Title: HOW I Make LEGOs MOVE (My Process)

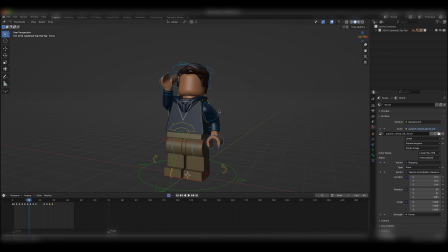16:17 So when he raises this arm up, this other arm should move backwards to counteract the weight of him moving his arm up. So this arm goes backwards over here at the beginning.
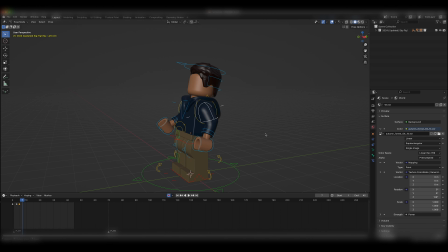16:30 This arm is going to go forwards just a little bit. But the effect is not going to be as extreme because you don't need to move that around that much in real life. And the nice thing about 3D animation is that I can change this.
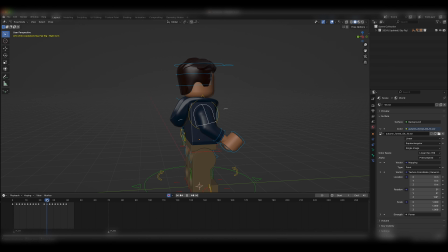16:50 Like I feel like this right here, when he comes to, when he's put this arm back, this goes back too far. Looks pretty good. Now, there's no leg movement here.
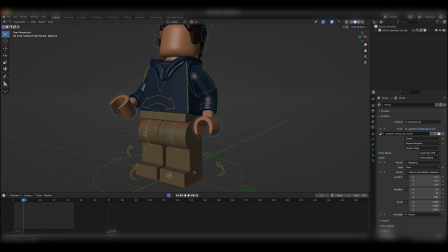17:05 I would usually do leg movement now. I tend to work with these red bones for most walking stuff. And if he's sitting down, I would move these bones instead. But yeah, this looks really good right now. So I'm gonna move the head bone. So I was looking at you or the viewer.
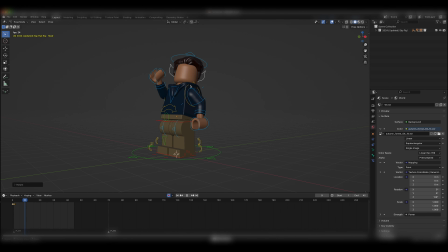17:25 So now I'm thinking like, all right, what would the head be doing? The head moves kind of slightly when he gives the wave. So I think it would kind of be right there, looking slightly away. And then when he moves his head up, the head would turn slightly.
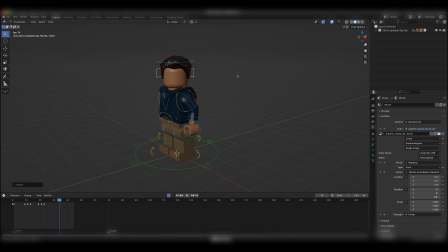17:46 Kind of look around just a little bit. There we go. I think this look back is a little too late, so I'm gonna move these keyframes back.
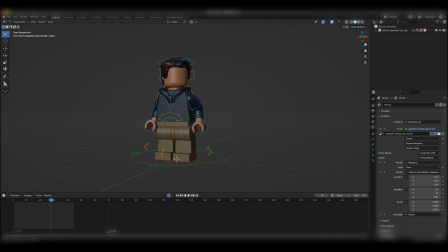18:00 It's really those subtle movements that add a lot. It's not too hard to go overdo on that. Like I could have the hair move a little bit too, but you don't need that much. Just these little subtle things that really add life to the animation.
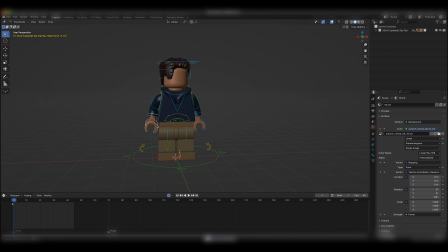18:13 So now that I got that, I'm gonna move down even smaller. When the hand comes up, it should wave a little bit. There we go, looks pretty good. All right, and then is shoulder movements.
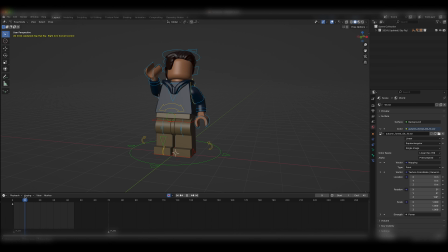18:31 So when this goes up, he might kind of take a breath. That looks pretty good. So I'm not gonna spend a ton of time on this, but this just kind of gets the basics down.
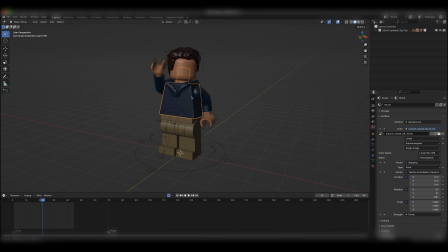18:49 By working with the big bones first before we move on to the small stuff, that way you can easily see how one bone or one body part affects the others. This is especially true in more complex movements like running or jumping, stuff like that,
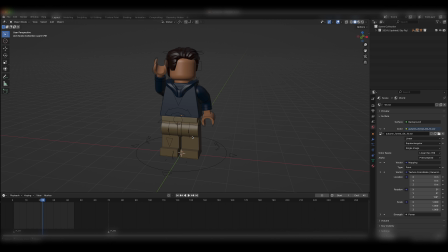19:04 when they move around and you have like arms swinging, hands moving, hair moving, a torso rock, stuff like that. So it gets definitely a lot more complicated, but it's also, I don't know, I think it's a little easier to animate big to small because like I could animate a good
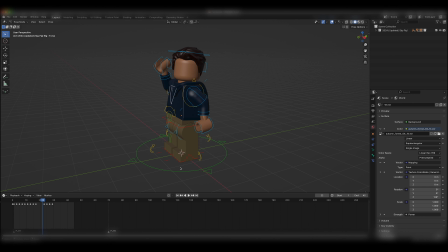19:22 portion of my animation first just with a torso rock or just after that with the arms. It makes it a lot more manageable. So yeah, that's really how I do my animations. It's obviously a very simplistic take on the whole process,
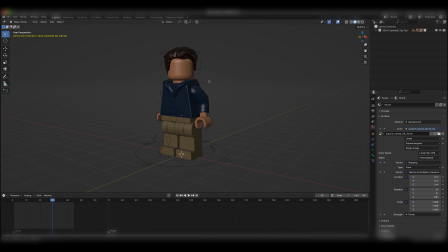19:38 but these are the basic principles I use, and then I just adapt them for my workflow. So yeah, I hope I answered you guys' questions in this. If I did not, drop a comment below. I'll try to get that answered for you. But once again, this is just a very general take on my process,
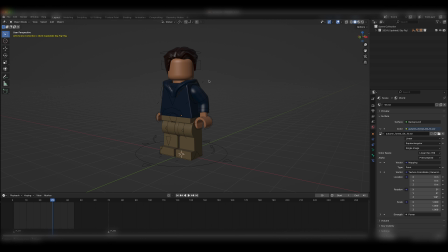19:54 and you should definitely try to develop your own, but if there's some aspects here that you want to integrate into your own process, totally do that. So yeah, thank you so much for watching. I know this wasn't my usual video, but I hope this was some use to you. And yeah, I hope to see what you guys make.